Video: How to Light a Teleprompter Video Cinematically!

frame. We walked it really close because what you want is a wall of light. So we created this huge wall of light.
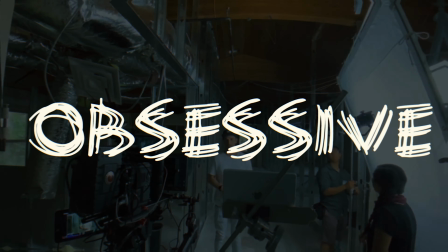The obsessive DP. Are we good? We're good. What's up, guys? Welcome back to the Obsessive DP. I'm Ryan. This is the show where we go over high-level industry standard production grade practices. I've been saying that really fast these days. Today we're going to talk about how to light and lens a 2-camera product video. This is a video where you're usually using a tripod? Of course you're using a tripod.
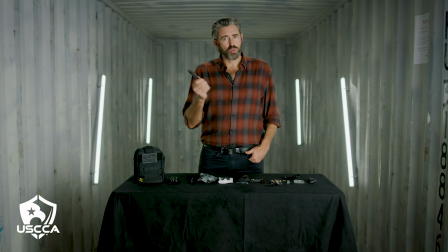A teleprompter, and your character, your company liaison, and the voice of your company is talking about your company, right? This happens a lot. It's very popular for PPC videos, for selling products, services, etc. It's just very straightforward. This is what this product is. This is what it does. This is why you should buy it. That type of thing. But there are some cinematic secrets that you can hone in to make those videos better. And we're going to talk about those today. All right, as far as this video is concerned, that's not it.
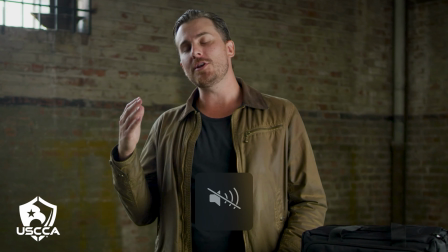We had hundreds of people join the USCCA.
This was our set. Okay, so that wide was our set.
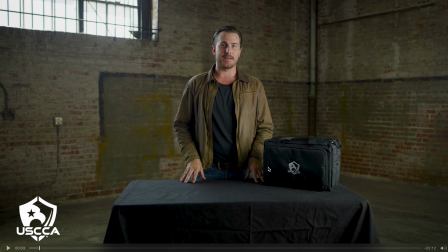This was a video for the USCCA selling this range bag here. And I just want you to look at the frame for a second. Look at all the corners, look at all the angles. So this is what we had to deal with. We had these windows that were facing the outside. We had to make sure the sun was never going to peek through, was never going to play on our scene at all. But we wanted them in frame because they looked nice, at least part of it. And then the corner of our room.
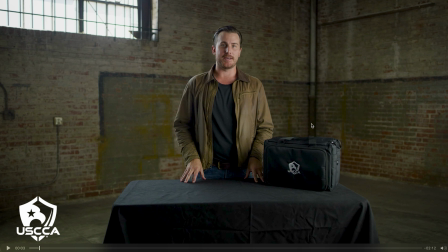Where did we place the corner of our room? Right where our product is, right? So that's kind of where your eyes go to. When you have a corner like that, and you just get this depth. You know, we were shooting at 1.5, T1.5, so we really had a very small focus plane, but it gave us this awesome depth to our scene.
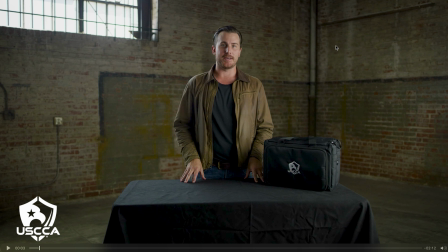Obviously, this is more in focus, this is less in focus, and here it's really not in focus, so it really points your eye directly to this bag. Now, I wish the bag wasn't black. Darker colors your eyes don't usually pop to. I think if we had more time to do this, there should have been more of an edge, you know, a backlight over this bag, make it pop more in frame. That's what we would have done maybe with a Leica, either a Joe Leica or a Daylight HD Leica. Those would have been nice to really make this pop, but the framing helps it to pop because obviously we have our company liaison right in the center here,
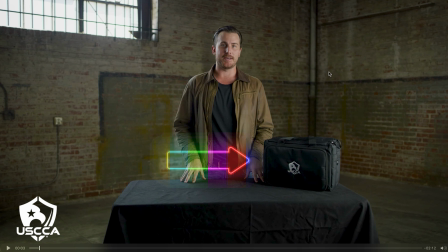and then we have our product just off to the side, and we have our nice point of focus. Even though it's the least in focus thing in the frame, that's what really points your eye to this bag. And it's right on the third, right on the right third. On our left third is really nothing. Our character's in the middle.
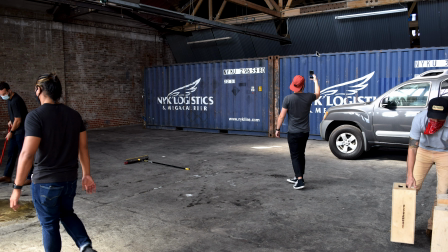Let's go behind the scenes a little bit. This was our warehouse we were dealing with. We did have, you see these hot lights over here? I'm literally looking where the sun is right now because these hot points of light, let's say they were to hit something white, they were to travel over to our frame, we needed to know that.
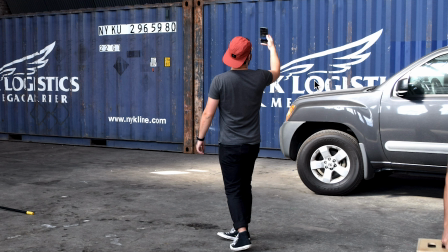That could interrupt our filming. Let's say it reflected off of something over here and shone back at our scene. We may not necessarily have seen that because it happens so slowly as the sun moves. There would have been light pollution on our scene, which you don't want light pollution. You always want to be sure the light on your scene is what you've manicured and what you have done yourself, because if you're gonna deal with the sun, it's going to change, and you don't want to have to deal with a moving sun. Maybe if you're filming for like 20 minutes, the sun's probably gonna be pretty consistent. If you're filming throughout the day like we were for here, it's a different story.
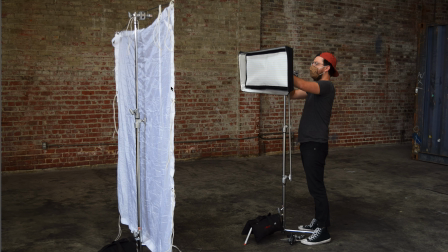Unloading, blah, blah, blah. Okay, let's talk about our frame. So this is our 6x. This is our key, right?
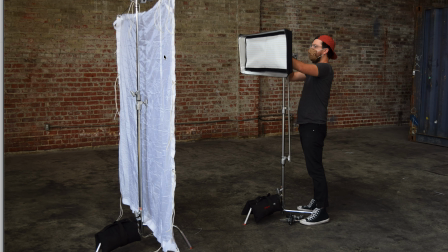So what we did was we didn't actually have a 6x frame, and you don't really need it if you're just keying off of it.
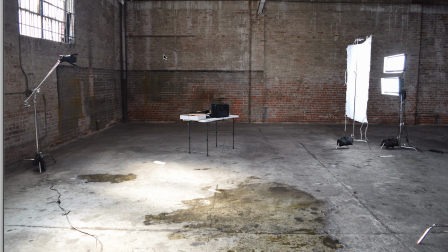Now, if it's a backdrop or something else, or if it's an outside where the wind can blow it, that's a different story.
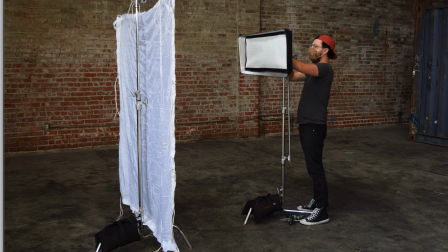If you're just in a studio environment, you could totally use the top of a 6x frame and then hang your 6x half grid.
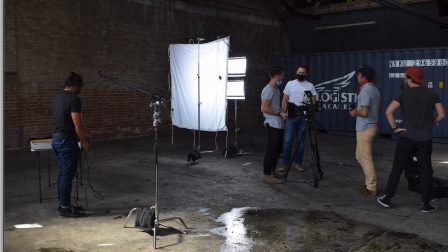We shot 2 DP Lumis into it. That's what gave us our nice light. And here is, you know, just more behind the scenes stuff.
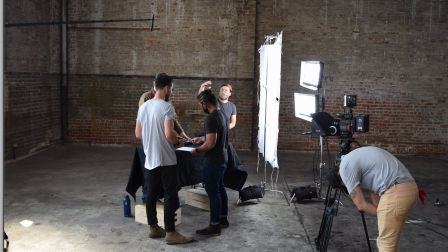We got this as close as we could without being in frame. We walked it really close because what you want is a wall of light. So we created this huge wall of light right to the left side of our subject,
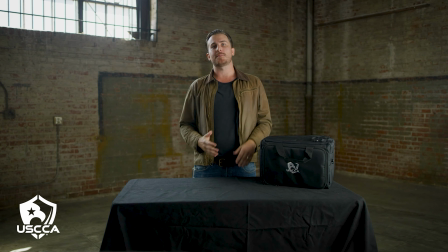of our character, which was camera right, and it gave him just a nice key side.
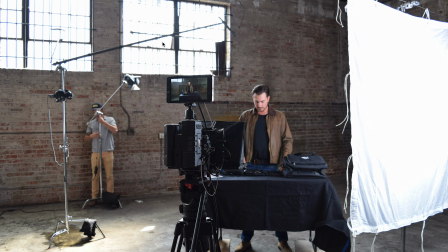I think I'm metering right there. Yeah, I am. And then on the other side, we had our backlight, okay? And that kind of just accentuated the windows. The windows were already playing as a backlight,
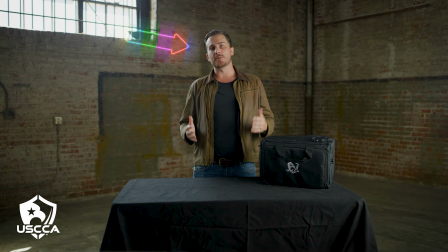as you can see in the final frame. but it helped just to have a little more pinpointed light, just to hit his nose. I like the 3/4 backlight. It just kind of bounces off the nose, gives you a little something interesting when you turn left or right, because when you turn, you get it on your nose, and then when you turn back, it kind of disappears. It's kind of a fun thing that I like to do. I've seen it on several interviews and movies and documentaries and everything, really.
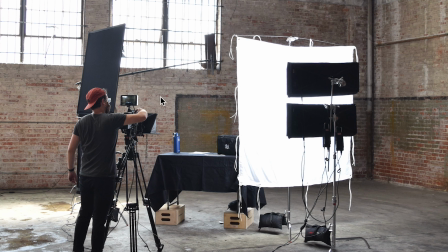This was our final scene. So we have our camera here. This was the teleprompter. That's what we used. We have our backlight, which is hidden back here. We have our key light, and then we have our neg fill. We used a 4x floppy to just make sure that the right side of his face, made sure that nothing played on his face and that it stayed consistent and that it was down.
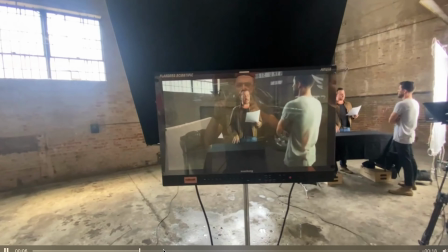Here's just a quick walkthrough of the frame. You can see the monitor, you can see me, and then you can see our scene.
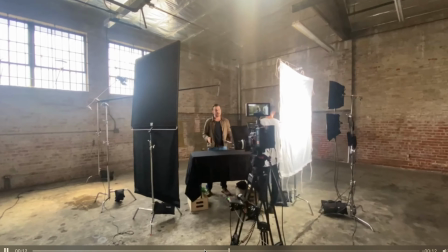Oh, it's actually a great shot of the scene. Yeah, that's really
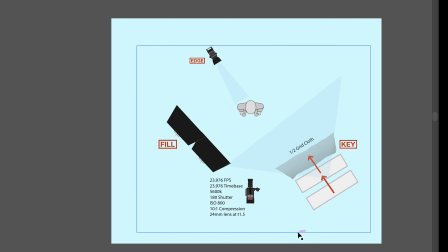obvious what's going on. Sick. Here's our frame. We kind of already ran through this, but I'm just gonna go real quick again.
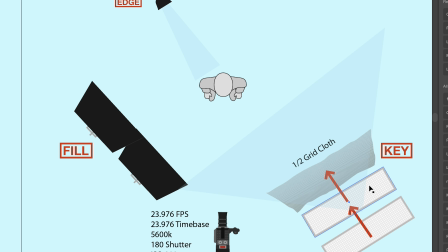Our key, always start with the key. It's our first stroke on our canvas. Our key was 2 DP Lumis right on top of each other, shooting through a half grid. Got it as close as we could without being in frame so that we had a wall of light on our character.
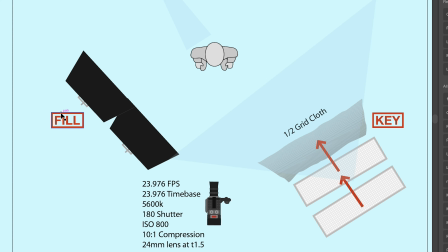That was our key. Our fill is here. 2 4x4 floppies, making sure no light was playing on him and that he had a constant, even downside of his face.
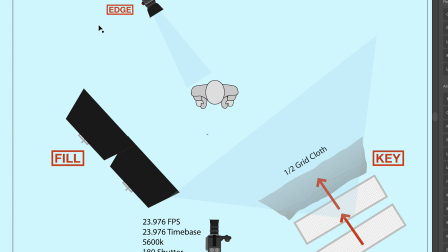Edge was here. Just accentuating those windows. We actually didn't even have it at 100% because the windows were just so bright anyway.
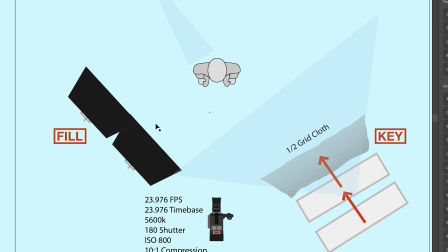It was just a little kiss kind of hitting his nose. These are all our camera settings. Don't really need to go over them. Unless you guys are really interested, then you can look at them. Here's just more behind the scenes shots.
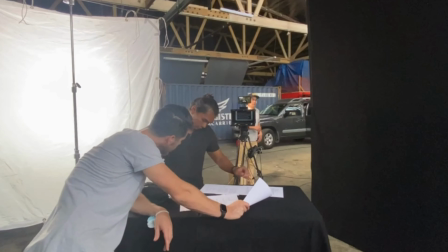There's a view from our character. I always like to view from our character because it shows you, so if you stand where your actor is going to stand, you can see everything that's playing on him right here.
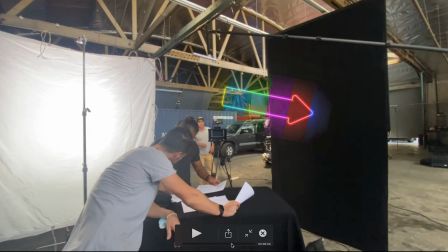You can see that the key light's here, you can see that the down fill light's here, you can see possibly under this door there's going to be some light possibly going to play in your scene, but it's pretty far away. Let's say if he had glasses or something, that would probably pop in his glasses. You can always tell when I'm shooting daytime here because all these windows in this van show up in my glasses and it's super annoying and I hate it. I just need to block the windows, but it's a lot of work. So always be aware of that. You know, let's talk about ratios.
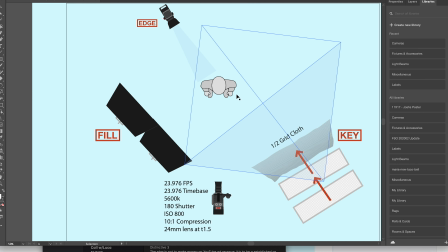So our ratios here were 1.4, so we used ND, which got us to be able to shoot at a T 1.5 on a 24mm lens, and we put ND9 in front of it, so that's 3 stops down,
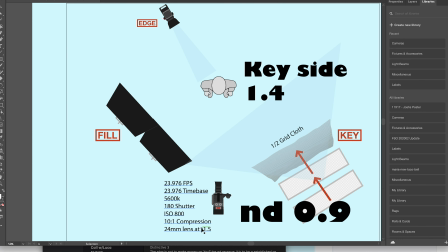and then we metered at a 1.4 here, so 1.5, 1.4, and then 0.9 on his downside.
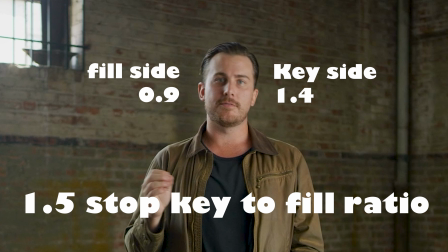So that's a difference of about a stop and a half, which is perfect for a shot like this, and then our backlight metered at 1.4. These were pretty much the same, which is fine. I mean, I feel like the edge light can kind of be whatever brightness you want because all it's doing is giving an edge like this. It's not really blowing out anything in your scene. It's just giving a nice edge. I mean, okay, if they're bald or had white hair, that would be different. But the edge I can usually play pretty hot. Key was pretty hot at 1.4 versus 0.9, and that worked out super well for the spot. The only thing I want to say, it's a very short thing that probably all of you know, but always use ND over shutter speed. Do not change your shutter speed or shutter angle. Your shutter angle should always be at 180 and your shutter speed should always be double your frame rate, which is usually 23.98, so it'd be 50. Use ND and not shutter speed. If you're changing your shutter speed, it doesn't look good.